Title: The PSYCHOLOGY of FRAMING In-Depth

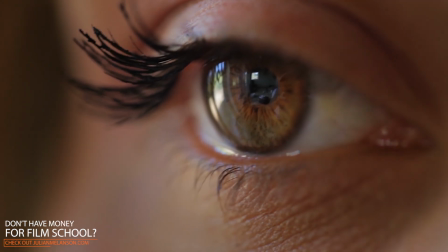You're saying that this specific object, someone's eye, someone's mouth, a piece of jewelry, whatever it is of so much importance that this is the only thing that's happening in the frame. So knowing that,
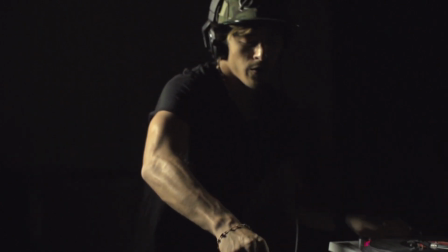you can decide on when to push in and create a lot of weight or physical size for certain objects, or when someone says something, and when to create space, when to move away and not have so much
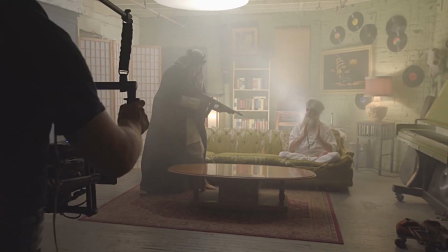size or weight given to one specific thing in your video.
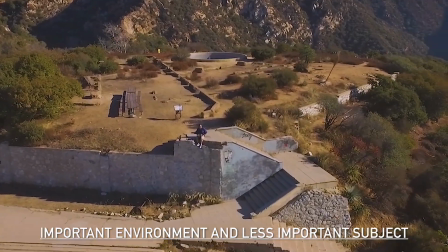So using this practically, we just need to understand that we use different types of framing to create contrast.
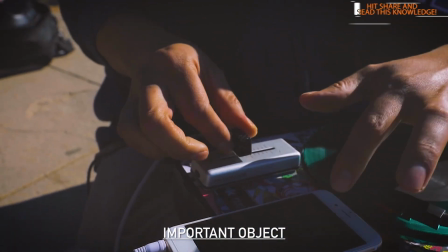Not everything's close, not everything's a wide shot, not everything's a medium shot. We're giving the audience different things to feel at different levels of importance.
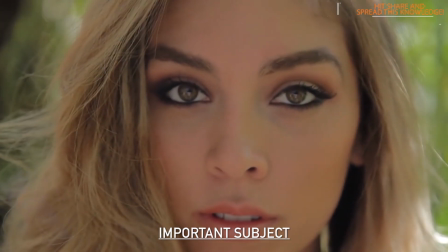The bigger something is, the more weight it has in the frame, the more importance is going to be conveyed to the viewer.